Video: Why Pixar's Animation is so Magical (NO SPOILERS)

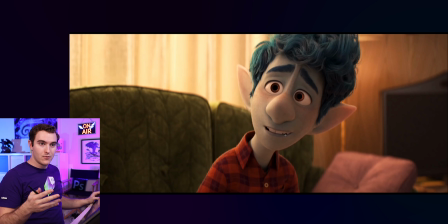The eyes have to widen, but the rest of the face, instead of going into, oh, it's going to relax.
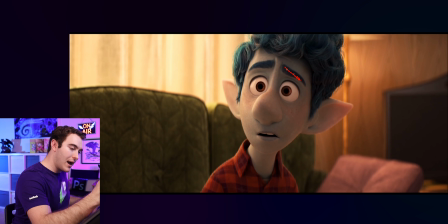Everything is going to lower and the tension goes away. As you still have the eye pose and you still have the asymmetry of the face, the eyes open and the mouth drops.
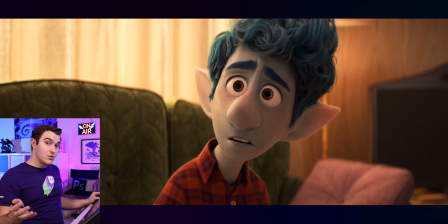Everything just kind of goes, oh, whoa, which is a great choice that you should definitely study and consider.
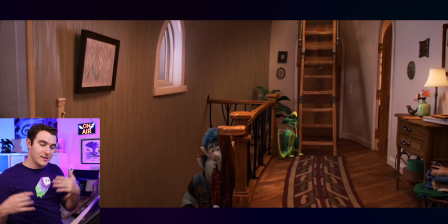If we continue this shot, we actually get a great example of mechanics and another character working with the space and environment.
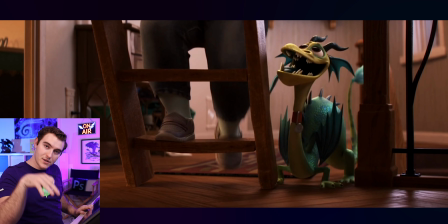So when she steps on it we can see the ladder actually presses down into the ground and then as she's coming down
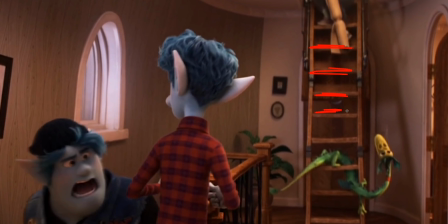watch the actual rungs of the ladder as she steps and the whole thing kind of bounces.
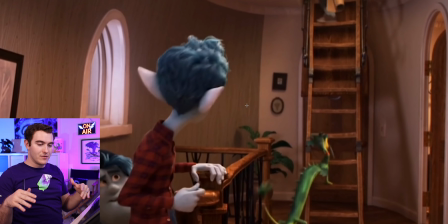Most objects when you interact with them don't just stay completely stationary. There's a little bit of give or influence that one object has on another so show that.
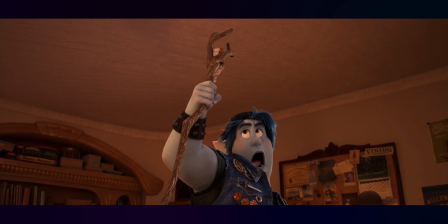One day to walk the earth.
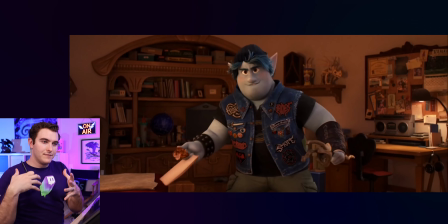Hold on, I was just gripping it wrong.
So here's a scene with a great example of kind of an acting and emotion evolution from multiple characters over scenes.
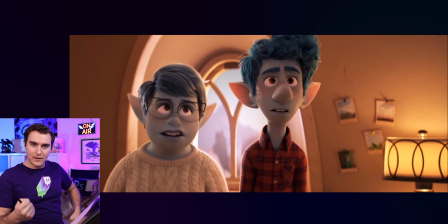So you've got a character here, Barley, who's going to cast a spell. He's very confident about this. He's very excited about it.
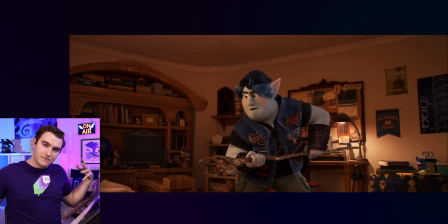So he's very sure in his actions. Everybody's very invested in their facial expressions are serious.
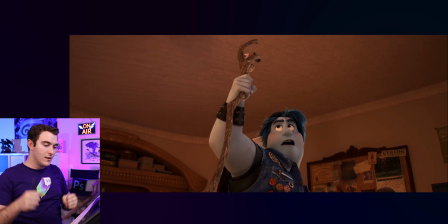Their eye lines are really direct and unwavering. And then boom, nothing happens.
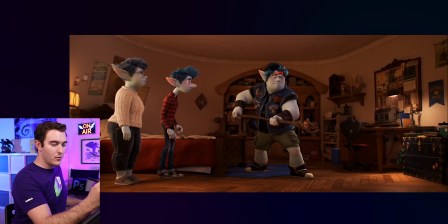Some tension kind of eases. Now Barley's a little bit more unsure. He's looking around more. It's a little bit more unsure kind of thing shifting his hands around He's looking back and forth back into it now.
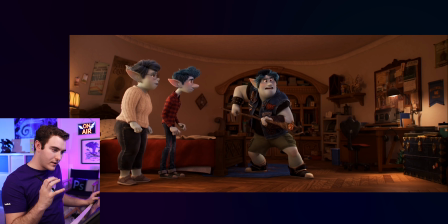He's back. He's focused. This is gonna work. This is gonna work And now he's kind of looking up at though like uh, will it work? I don't know. I hope so That look of intensity kind of wavers Now you've got these little things up in the middle as it kind of twists up like I think this is gonna work But I'm not entirely sure now sun has set one day to walk and you have this like oh,
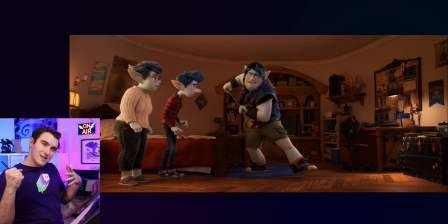please work, please, please, please work So he's he's now not quite as ha ha.
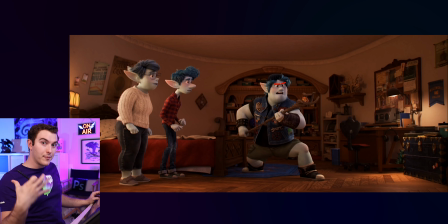He's like, oh, come on, come on, come on, come on this and really feels like it's possible.
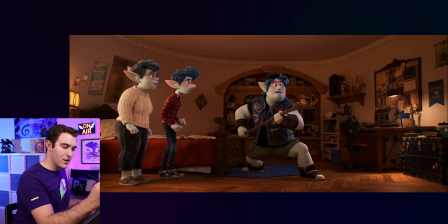And then you see the kind of the shock, the surprise, the why didn't that work?
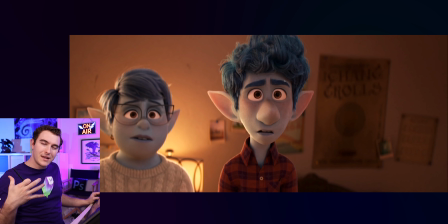That what? They both kind of deflate a little bit. If you focus on kind of where their brows and their lids are, you will get a sense of when and how these characters start to disengage from the idea.
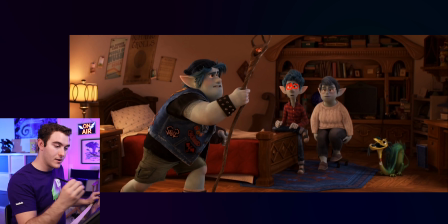Ian's more invested because you can see more of his eyes. He's definitely more kind of like whoa versus the mom whose eyes are a little bit more relaxed.
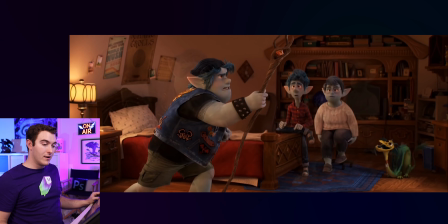She's a little bit less sure that this is going to go anywhere, which continues to evolve as time goes on.
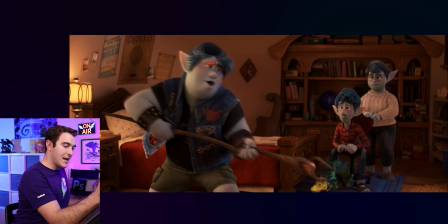Her eyes get a little bit droopier. You've got the same kind of thing happen with Barley is, you know, his eyes are kind of drooping down.
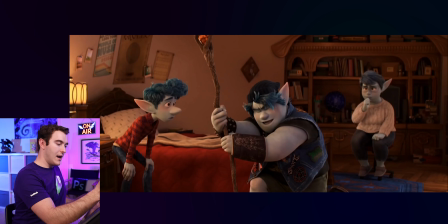He's getting a little bit more discouraged with this. Even the dragon's not quite as into it at this point. And then this shot in particular, watch Ian, because he's going to go from,
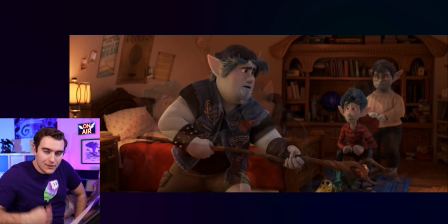come on, and then you're going to see him kind of lose steam, which is going to lead us into the next shot.
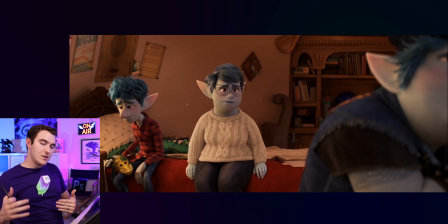And then over here, he's really upset about it. So you actually get to see that transition happen over the course of this little montage.
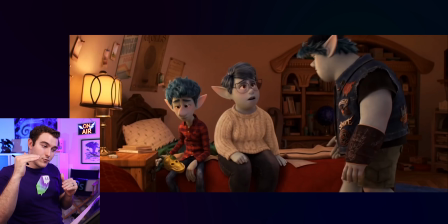Now, switching back to mechanics for a second, here's a great little moment when Barley sits down on the couch, watch everyone bounce and there's a nice little offset barley will kind of go
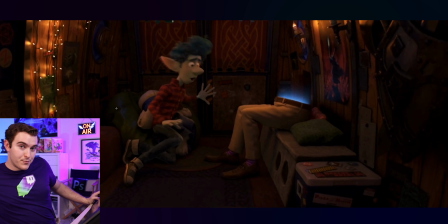down and up the mom will bounce up first and then ian will bounce after that which of course affects the dragon as well so there's this nice little thing that happens down the chain now i am avoiding a lot of kind of story driven stuff so i'm not talking a lot about when the characters change their opinions of things and the way they think about certain characters and like i'm not focusing on
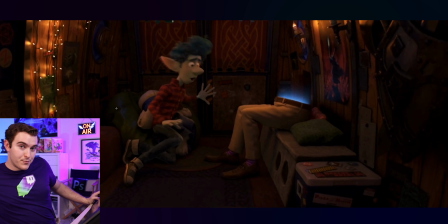that stuff because that gets into more spoiler territory and kind of how the movie plays out so if you guys two where we talk more about the story aspect of some of these things let me know in the comment all right now when this van drives away i really love these little divots
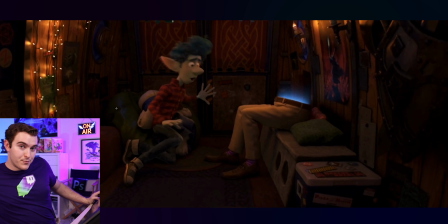right there watch the van just go and they may be in other animated movies i'm not sure but i've never noticed them ever before even though i didn't really think about it when i was watching the movie that's definitely something i've driven over before and had that little bounce someone had to think about putting that in there and then the animator had to actually animate the van reacting to it which
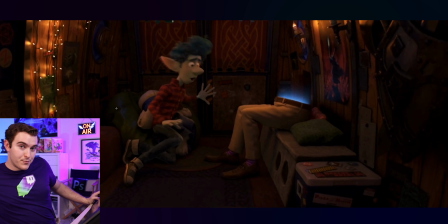just adds to the feel of realism and relatability in these scenes. And same here. Barley's going to hit the gas pretty quickly. You'll see the car kind of lurch forward and Ian gets pushed back and has to brace himself against the van back doors.
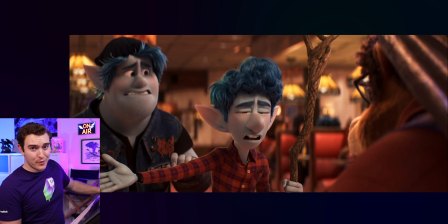Those are things that don't have to be in the movie. Like they could have left that out. The car could have just driven forward and Ian could just be sitting there talking to the pants, right? But instead they chose to put that in there. Now I can't talk about character and performance if we don't bring up the manticore.
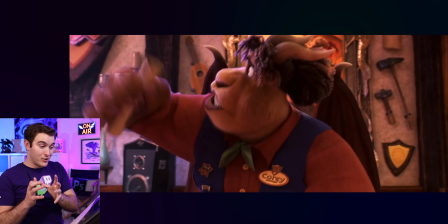There's some amazing animation in this movie as a whole some great stuff on the manticore and one of my favorite shots in the whole movie just character performance
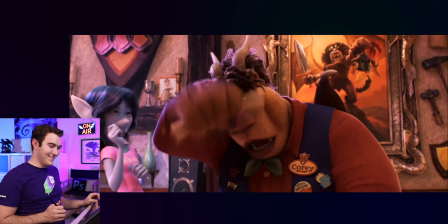wise it's right here are you gonna fix the machine or not yeah in a minute if you've done customer service who you feel that part
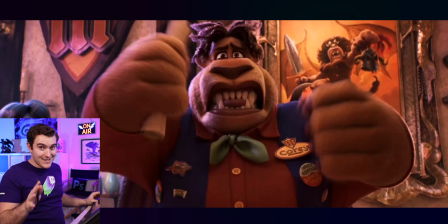pretty hard right this is that face when you've got a smile at the customer but you are sick of their shantar's talent entitled customers but seriously I really want to point this out because there's two things that happen one is the manticore's face which is just fantastic so you have this great moment
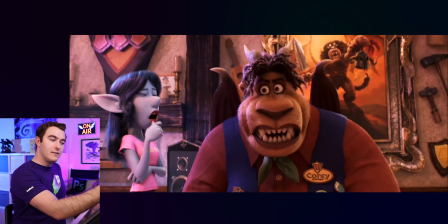from a character so you actually learn a lot about how she feels about this whole thing but also pay a lot of attention to this side character watch her
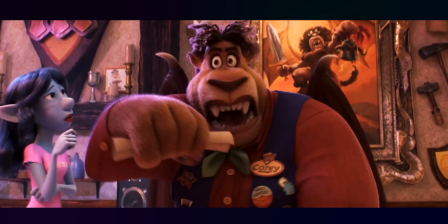for a second don't look at the manticore watch this character okay here we go are you gonna fix the machine or not yeah in
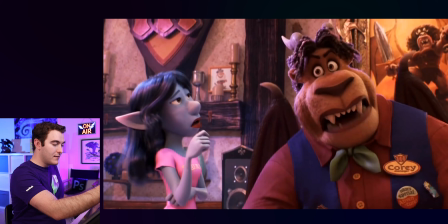a minute okay maybe it's great because you have first of all you have her coming up with this like bored half-leaded expression of like
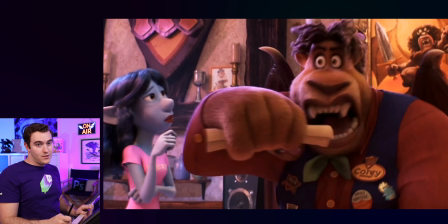um are you gonna fix this or what whoosh that face just goes are you gonna fix it and just like in her business so this lady's a little
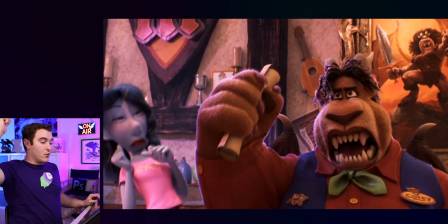bit like oh god what the heck but then the manticore brings up her arm real quick and the lady flinches back because she's afraid she's gonna get punched
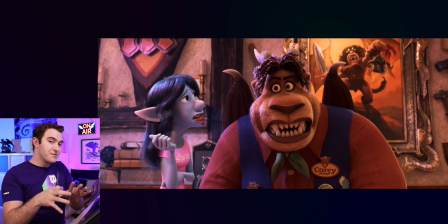in the face which i think is just a fantastic choice don't just focus on the one character who's saying something that here's gonna move around
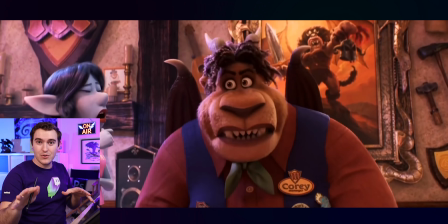in gesture the other characters around should probably react to that by the way if anybody is watching this who was on the team who animated this who knows who animated this please let me know in the comments.
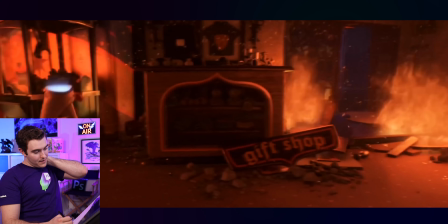Now let's take a look at magic for a second. This is, well, first of all, the effects of the magic are amazing.
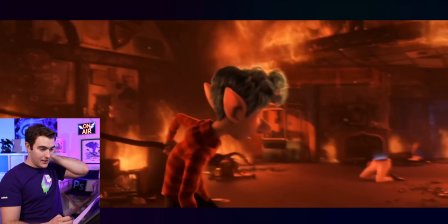Love it.
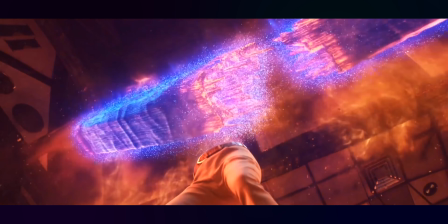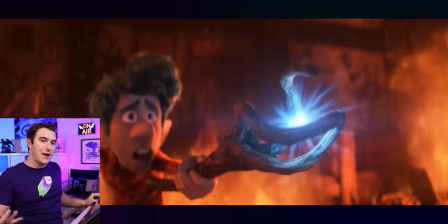Something I love about this is the mechanics built into how magic works. It doesn't just freeze things on the spot.
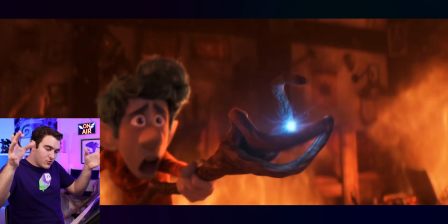You still have weight and mechanics happening. It has this overlapping action, whatever you would call that, follow through.
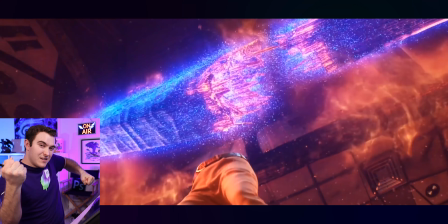And then when Ian pulls away from it, it really feels like he's locked in place and then has to yank it out to get it out
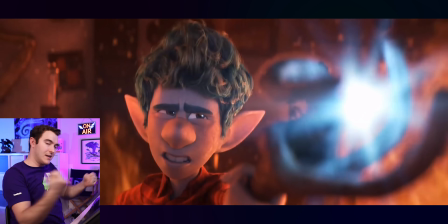of the spell which is then something he kind of learns and uses later to disengage certain spells and you know that comes with his own challenges but it really helps to make it feel like the spell's connected to what's happening he's not just like do this move over here it'd be too free to lock in and be connected to something it needs to feel like there's there's weight on the object just as there's weight happening as a result of
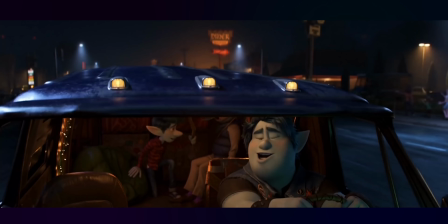the hole You get it.
It's unbelievable. I mean, you were just like, and the beam was just floating there.
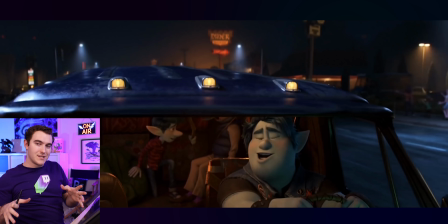My brother is a wizard.
When a character lets go of the wheel for a second, the car like drift off to the side and then they re-get it.
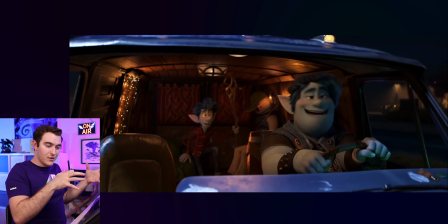And that's just his driving style. So here he lets go of the car. The whole thing kind of goes this way. Like he knows what he's doing. He grabs it, he goes back to the left. So you actually have a lot of really amazing driving scenes animated in this movie of characters on the steering wheel.
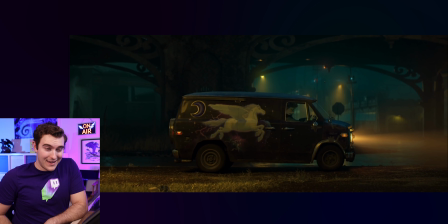They're actually doing all the stuff. They're looking around. So here we've got another car thing. And this is one that I also have experience with from heavy old car doors. He needs to get out of the van. You don't just grab it and push with a big heavy door. You kind of go in with the shoulder and just kind of against it to push it open.
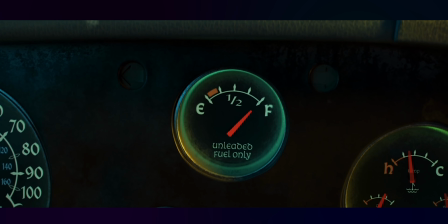But it says we have a full tank. No, that doesn't work.
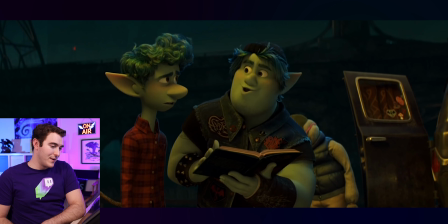Another one of my favorite acting scenes in this movie that I can show you from the first half anyway. Actually, right after this technical thing, we've got another hand pushing down on the pages.
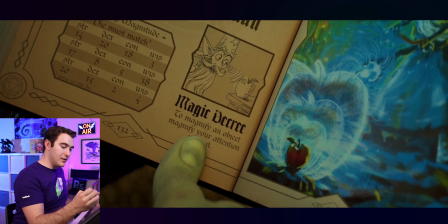You know, it's going to flatten out and push that way a little bit. You've got Barley's finger kind of squishing against the page here.